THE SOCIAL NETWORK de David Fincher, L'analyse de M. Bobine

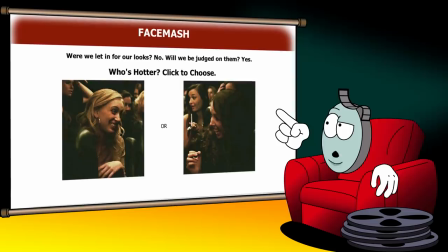242s
Résultat, lorsque Zuckerberg explique le principe de FaceMash dans le plan suivant, cette image apparaît comme une illustration de cette idée, c'est-à-dire comparer les uns après les autres des couples de jeunes femmes.
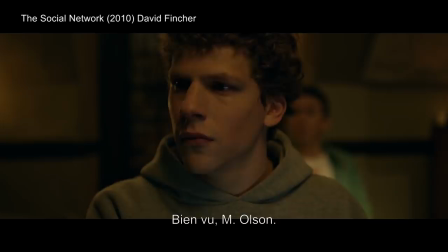251s
Le raccord entre le Good Call Mr. Olsen, Good call,
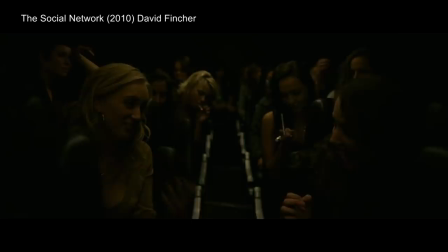254s
Mr. Olsen et le plan sur les jeunes femmes peut même faire penser que ce fameux plan est une représentation visuelle des pensées de Zuckerberg.
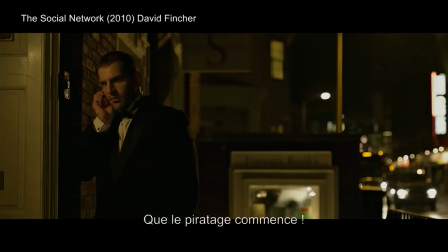261s
D'ailleurs, cette hypothèse est renforcée par le raccord suivant. Immédiatement après que Zuckerberg prononce cette réplique, Let the hacking begin.
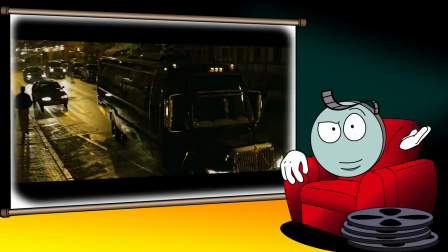268s
On voit un agent de sécurité qui pourrait donc symboliser les défenses informatiques qu'il va devoir contourner.
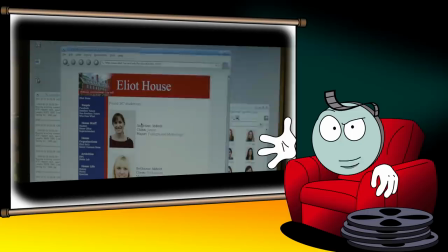273s
Et lorsqu'on découvre que les jeunes femmes que l'on vient de voir sont dans un bus, on a une fois de plus une représentation visuelle de ce qu'il essaie de faire.
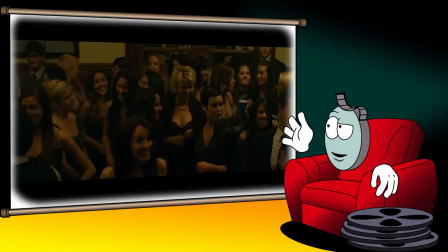280s
Récupérer les photos des étudiantes de Harvard depuis les différents serveurs jusqu'à son disque dur. Sauf que le plan sur le bus évoque également une ligne de dialogue de la scène avec Erika.
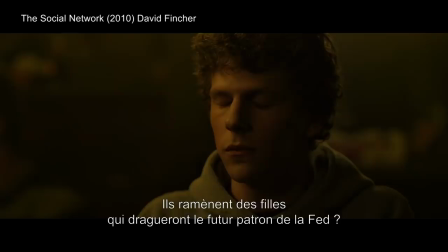289s Is it true that they send a bus around to pick up girls who want to party with the next Fed chairman?
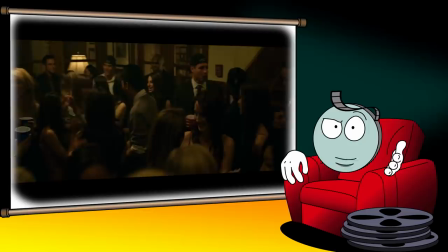294s
So you can see why it's so important to get in. On comprend alors que le lieu où se rendent les jeunes femmes est un de ces Final Clubs. Sauf
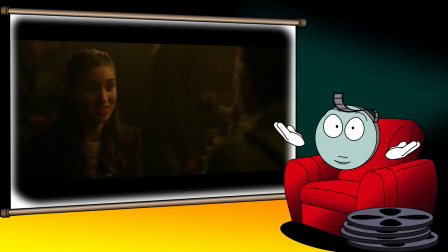300s
que cette fameuse ligne de dialogue n'est rien d'autre qu'une question posée par Erika.
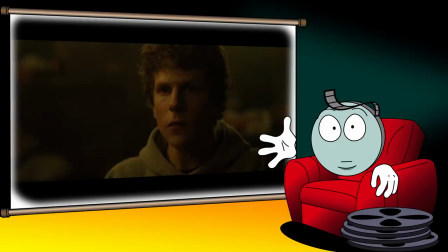303s
Et dans sa réponse assez vague, Zuckerberg semble indiquer qu'il ne connaît lui-même pas la réponse, voire qu'il n'a jamais entendu parler de cette rumeur.
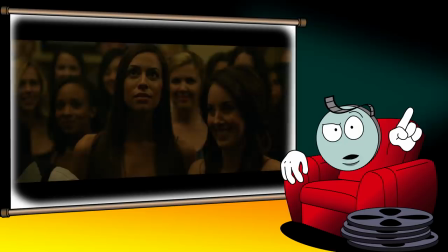310s
Pour Zuckerberg, le simple fait que cette rumeur existe est une des preuves des privilèges qu'offrent les Final Clubs.
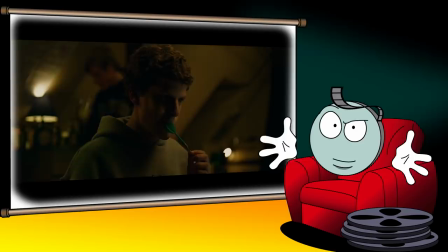316s
Du coup, on peut légitimement se demander si ces images montrent réellement un Final Club ou sont au contraire le produit des fantasmes de Zuckerberg.
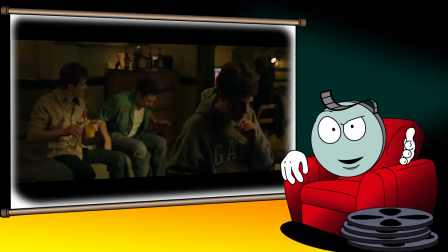323s
Surtout que cette ambiguïté va être maintenue par la mise en scène durant tout le reste de la séquence.
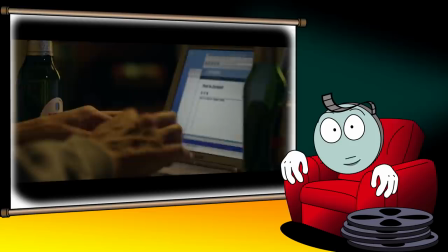328s
C'est-à-dire que les images du Final Club vont systématiquement refléter le développement de FaceMash.
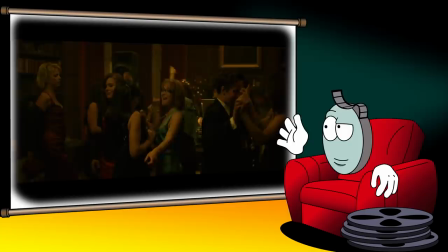332s
Au fur et à mesure que Zuckerberg télécharge des images d'étudiantes, on voit les pièces du Final Club se remplir de jeunes femmes.
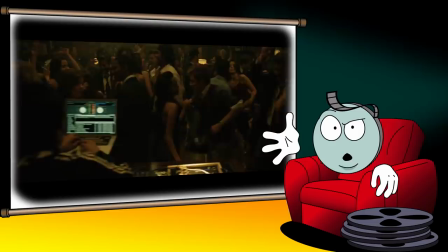338s
La composition des plans, où les personnages semblent disposés sans logique particulière,
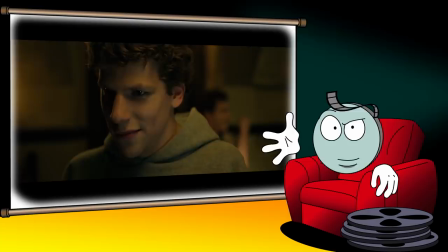343s
illustre aussi bien le désordre de la fête qui commence que le rangement aléatoire de fichiers dans un dossier informatique.
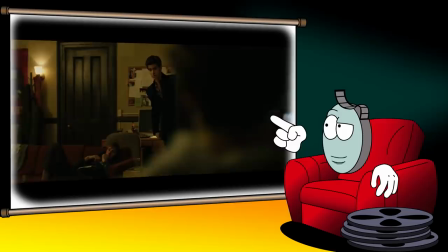348s
L'étape suivante débute lorsqu'Eduardo Saverin rejoint Mark Zuckerberg et lui fournit l'algorithme pour comparer et classer les photos d'étudiantes.
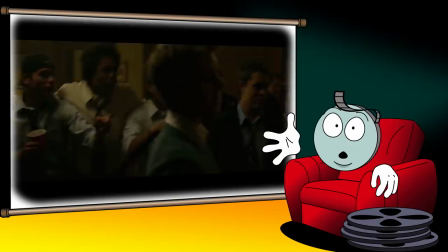356s Give each girl a base rating of 1400, and any given time, girl A has a rating RA and girl B has a rating RB.
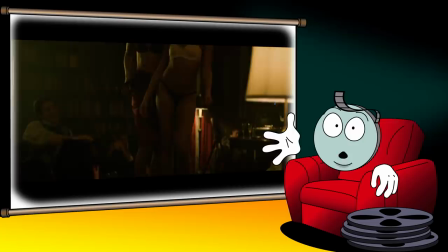363s
À partir de là, les images du Final Club vont systématiquement mettre en scène des couples de jeunes femmes donnés en spectacle aux membres masculins du club.
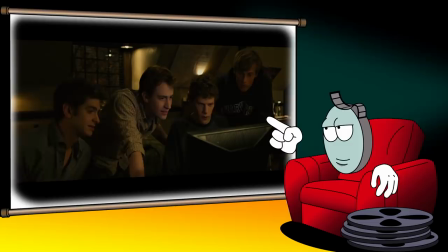370s
D'ailleurs, le raccord entre les deux femmes qui s'embrassent et Zuckerberg et ses potes qui se penchent vers leur écran comme s'ils voulaient eux aussi profiter de ce spectacle renforce le parallèle entre FaceMash et le Final Club.
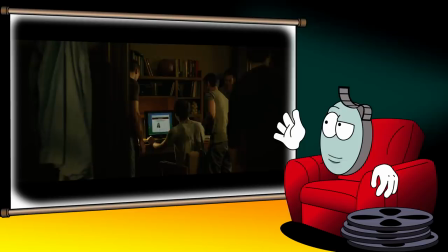382s
La première image qui lève l'ambiguïté sur la réalité de la scène arrive lorsque les étudiants commencent à s'envoyer le lien de FaceMash et qu'un des membres découvre le site.
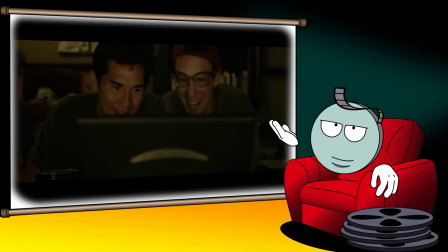390s
Et oui, si FaceMash est accessible depuis le Final Club, eh ben c'est bien que ce dernier est réel. D'ailleurs, une des participantes à la fête reconnaît sa colocataire à l'écran.
That's my roommate.
Sauf que c'est un petit peu plus compliqué que ça, mais on y reviendra.
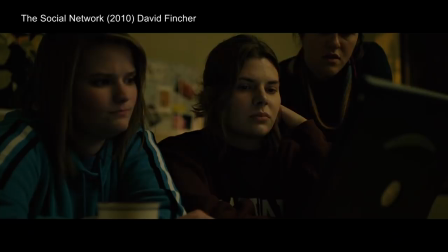403s
La suite de la séquence montre la réaction affligée des étudiantes.
This is pathetic.
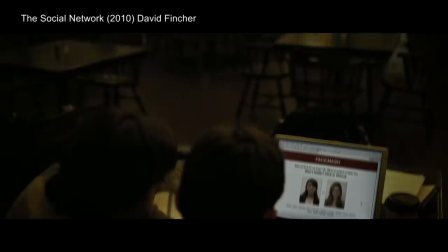408s
La propagation de FaceMash au sein du campus.
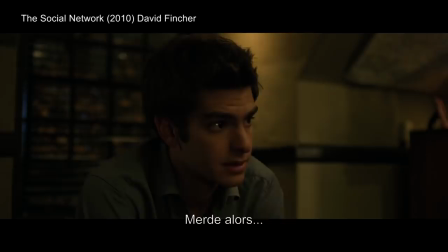415s
Et finalement, la panne de réseau causée par le trafic généré. Fin de la séquence. La raison pour laquelle j'ai décidé de m'attarder sur cette séquence, c'est qu'elle fonctionne sur trois niveaux de lecture.
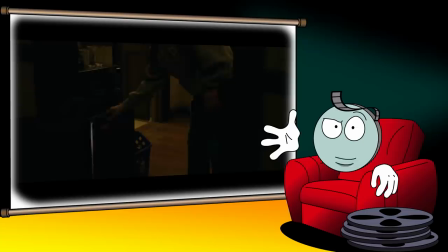428s
Le premier niveau de lecture est cinématographique.
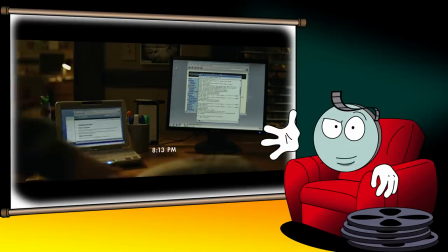430s
En soi, cette séquence est une parfaite illustration du principe « show don't tell », selon lequel, au cinéma, les images doivent primer sur les dialogues.
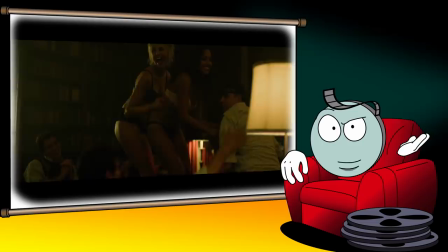438s
La séquence de FaceMash met doublement en pratique ce principe, puisqu'elle nous montre un de ces Final Clubs évoqués durant le dialogue avec Erika,
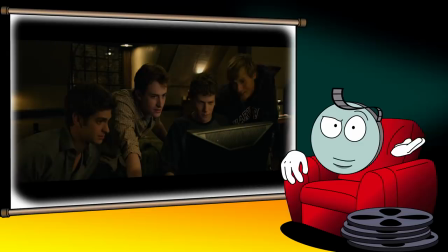444s
tout en expliquant visuellement les différentes étapes du développement de FaceMash. Le deuxième niveau de lecture est thématique et symbolique.
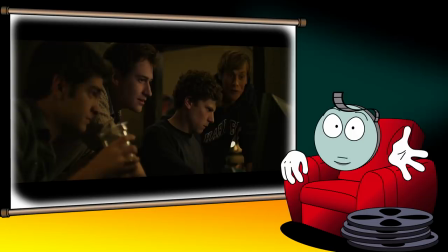451s
En traçant un parallèle entre FaceMash et la fête du Final Club, Fincher et Sorkin exposent une des thématiques principales du film,
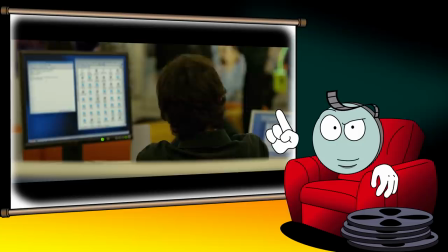458s
à savoir que l'ascension de Zuckerberg et le succès phénoménal de Facebook est un symptôme d'un bouleversement des hiérarchies sociales. Dans la séquence de FaceMash, la dernière image du Final Club est celle d'une étudiante qui reconnaît sa colocataire.
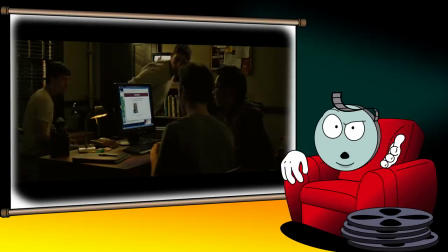470s
Eh ben oui, suite à cette réplique, plus aucune image ne montrera le Final Club.
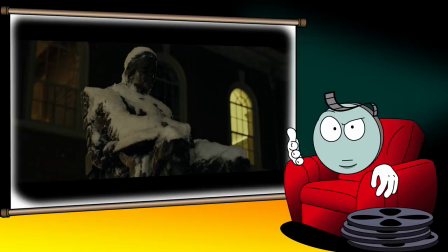474s
Comme si cette révélation avait soudain mis fin à la fête. Comme si le Final Club était soudain annihilé par l'apparition de FaceMash. Comme si le symbole de l'ancien ordre social avait disparu au contact du symbole, bah, d'un nouvel ordre social.